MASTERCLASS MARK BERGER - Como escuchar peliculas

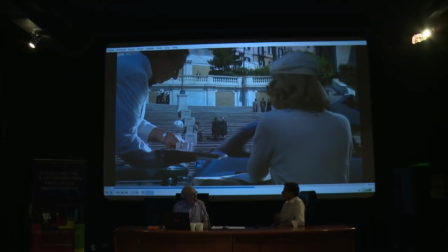Ahora, ¿qué es la pregunta? Que si hay una disonancia. Sí, con él, sobre todo. Yo no escucho mucho disonancia musical. Más que todo es una armonía, que es un modo mayor.
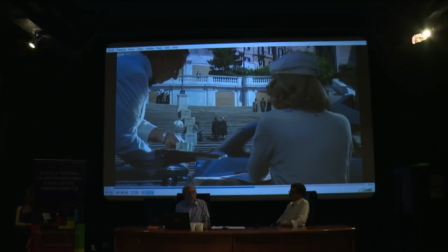Las cuerdas están muy abiertas. Y sería difícil decir que hay una disonancia en el tema de Travesura. Ajá.
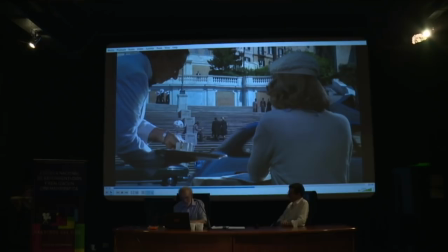pero... Seguí. ¿Qué? ¿Sí? Bueno, sigamos. Sí.
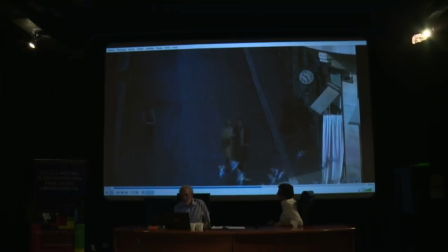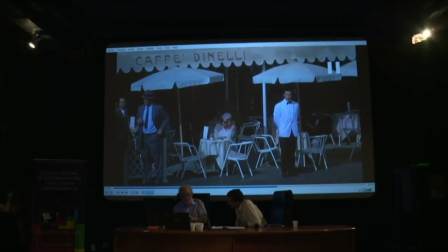Lo que digo es que señala que por momentos la melodía redonda la abandona por momentos con alguna orquestación, con algún instrumento.
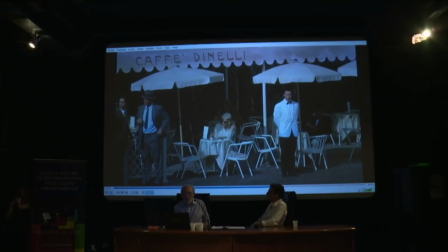No sé si abandona la melodía, sino hay unos frases de la melodía. Hay una frase al principio. Si vamos a descomponer la melodía en partes,
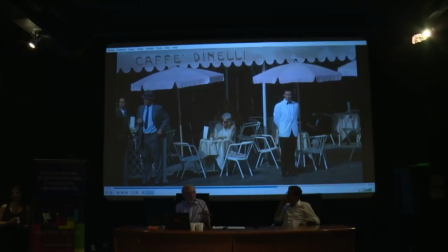hay una parte, una frase, pam, pam, pam, pam, pam, pam, pam, pam, pam, pam, pam, pam, pam. Y después hay otra parte, pam, pam, pam, pam, pam, pam, que consiste en frases de la primera melodía.
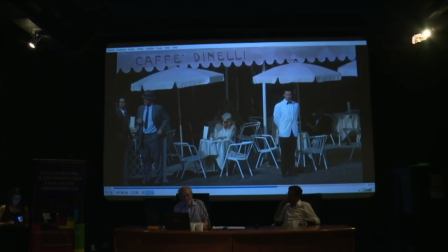No la veo. Pero como cosa interesante, ¿quién puede identificar este instrumento que suena el ostinato?
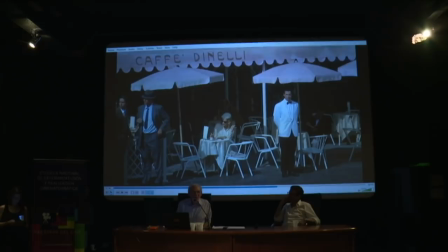¿Una tuba? No. ¿Qué? ¿Fagot? No. ¿Saxofono? No. ¿Un contrabajo? ¿Una voz humana? Eso sí, muy bien.
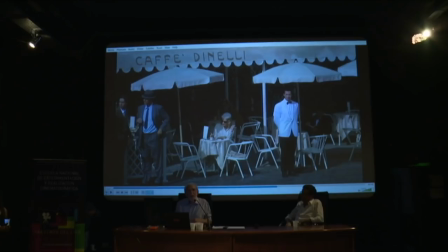Esa es una persona, una voz humana, cantando. Pom, pom, pom, pom, pom, pom. Y lo bajaron en su pitch, intonación, en su...
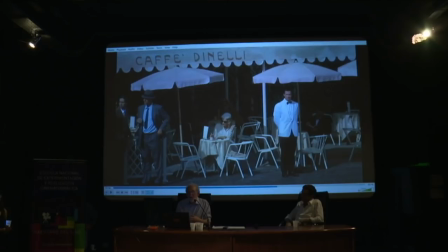afinación. Sí, afinación. Y tiene este elemento de aspiración, tiene una vida, ¿no? que da a este cambio. Comicidad también, un poco de comicidad, de cómico, de algo de la sí, como un poco cómico.
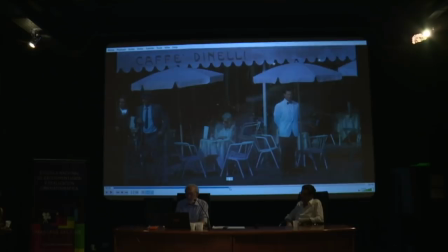Bueno, y este es el genio del compositor.
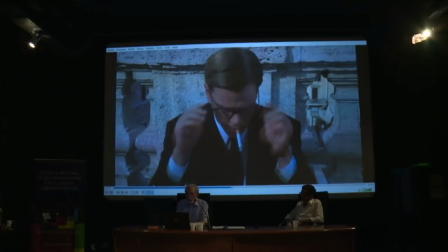Otra vez.
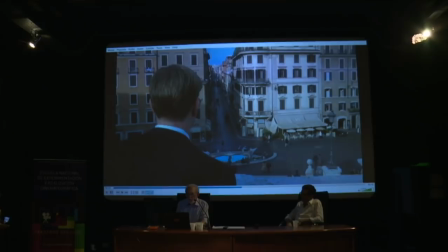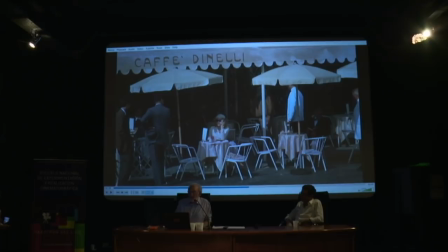Y si vamos a analizar más profundamente, pom, pom, pom, pom, hay una nota que se extiende por un largo tiempo que sigue una nota muy corta,
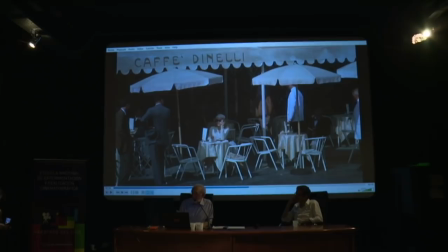que da un contraste al fin de la frase, ¿no? Entonces, esto aumenta su interés en la frase. Bueno, más... Sí, allá.